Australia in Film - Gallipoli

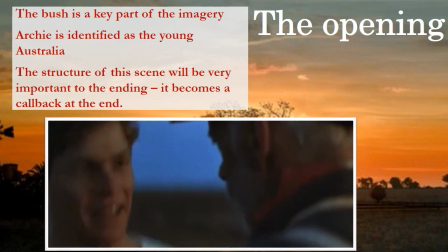251s As fast as a leopard. How fast are you going to run? As fast as a leopard. Then let's see you do it.
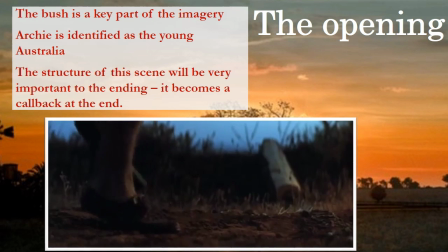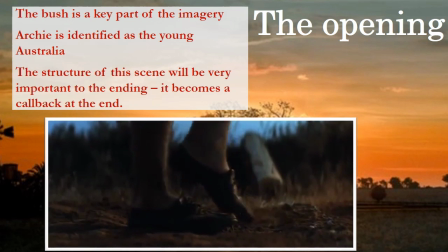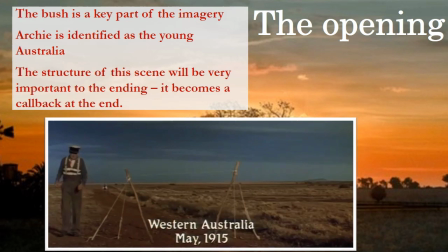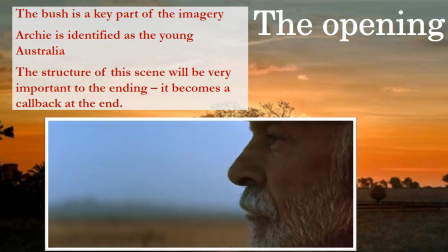275s Are you ready, leopard? On your mark. Get set.
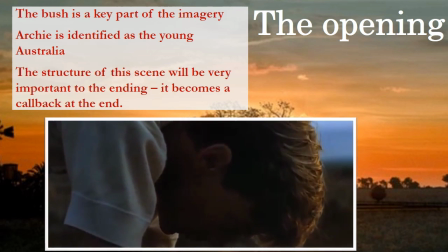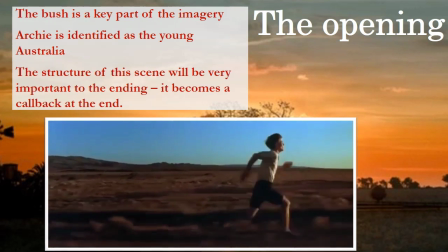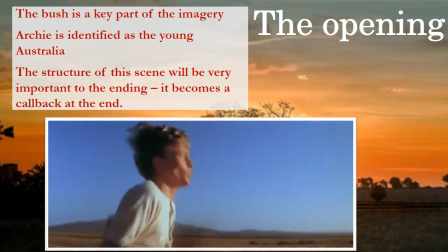294s Come on, boy. Come on, boy.
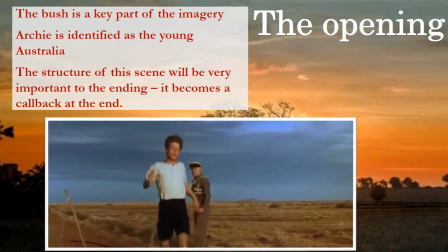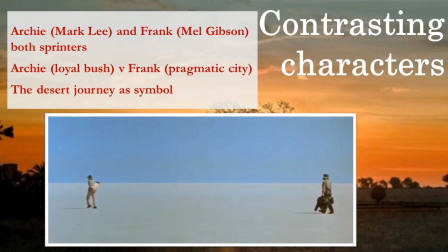306s
And so Archie and Frank are both sprinters. We've already talked about that. But the characters themselves are contrasts to each other. Archie represents this idea of loyalty. He's a bush character. He's a patriotic Australian. Whereas Frank, he represents the city and this pragmatic view.
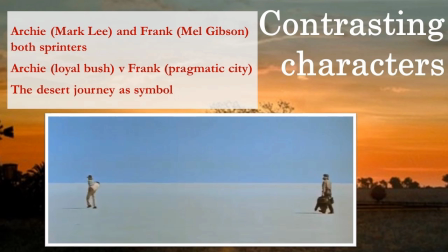325s
In this scene, we see him talking about how this war is an English war and it's not for Australians. But this journey that we see here is symbolic in itself. This journey from the bush to the city, but it's also a journey where the two characters come to form this really unique bond.
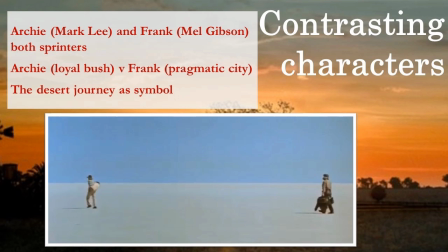344s
And when you watch this scene, I want you to pay attention to the composition. And when we talk about composition, we're talking about the arrangement of all the objects and everything in the shot. And you'll see in the last part of this scene that there's absolute silence,
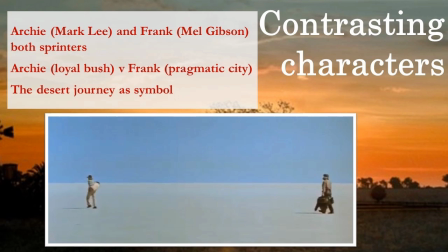361s
that there's a big story being told simply through the composition and through the movements of the characters. We see their friendship really being formed here in the desert through the camera work.
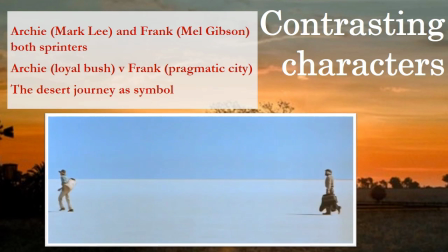374s You of all people should be going. Why me of all people? Because you're an athlete. What's that got to do with it? I've got mates who'd be lucky to run the 112 and they're going to do their bit.
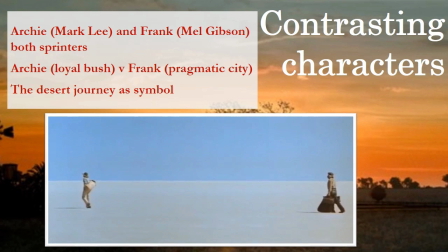387s So why shouldn't you? Because it's not our bloody war. What do you mean not our war?
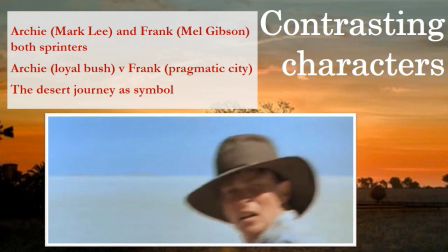393s It's an English war. It's got nothing to do with it. You know what you are? You're a bloody coward.
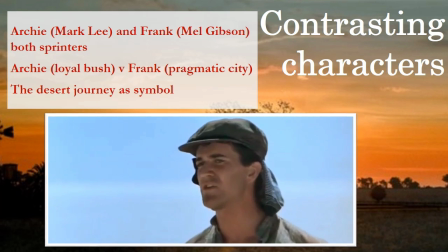402s There's only one reason why I haven't knocked you down, mate. What?
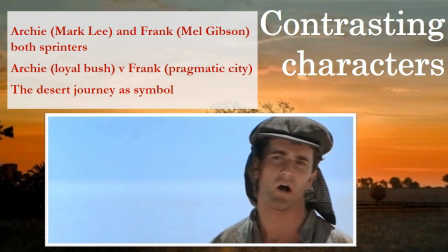409s Because I don't feel like carrying you to the next bloody waterhole. Now shut up and don't open your yap about the war again.
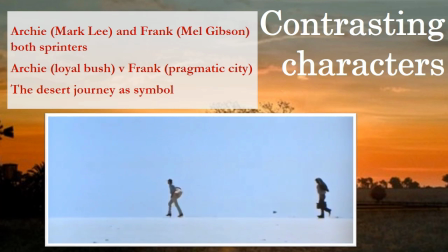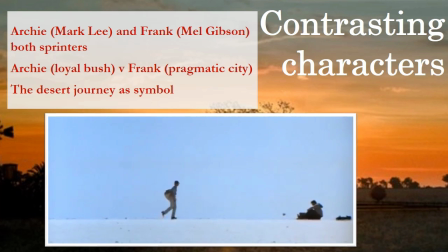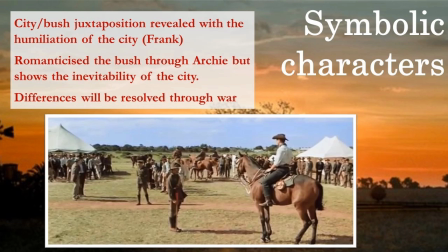450s
The city bush juxtaposition that I referred to earlier is revealed with the humiliation of Frank, or the humiliation of the city boy, in this particular scene. What we see is this romanticized image of the bush through Archie, but there's also this sense of inevitability about the city.
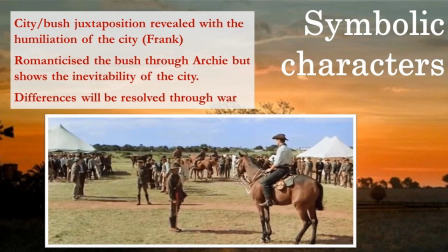468s
Keep in mind that this film was first seen in 1981 and you're watching it after that. Australia is incredibly urbanized, but we have this romantic idea about the bush and the bush character. In fact, these characters kind of hark back to Henry Lawson, Banjo Paterson sort of poetry,
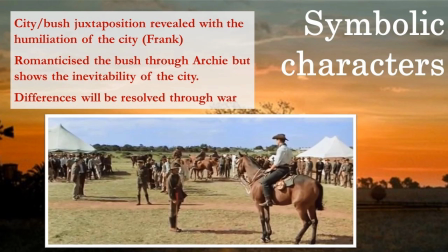486s
with the Aussie bushman as being this archetypal hero, that Ned Kelly type of hero.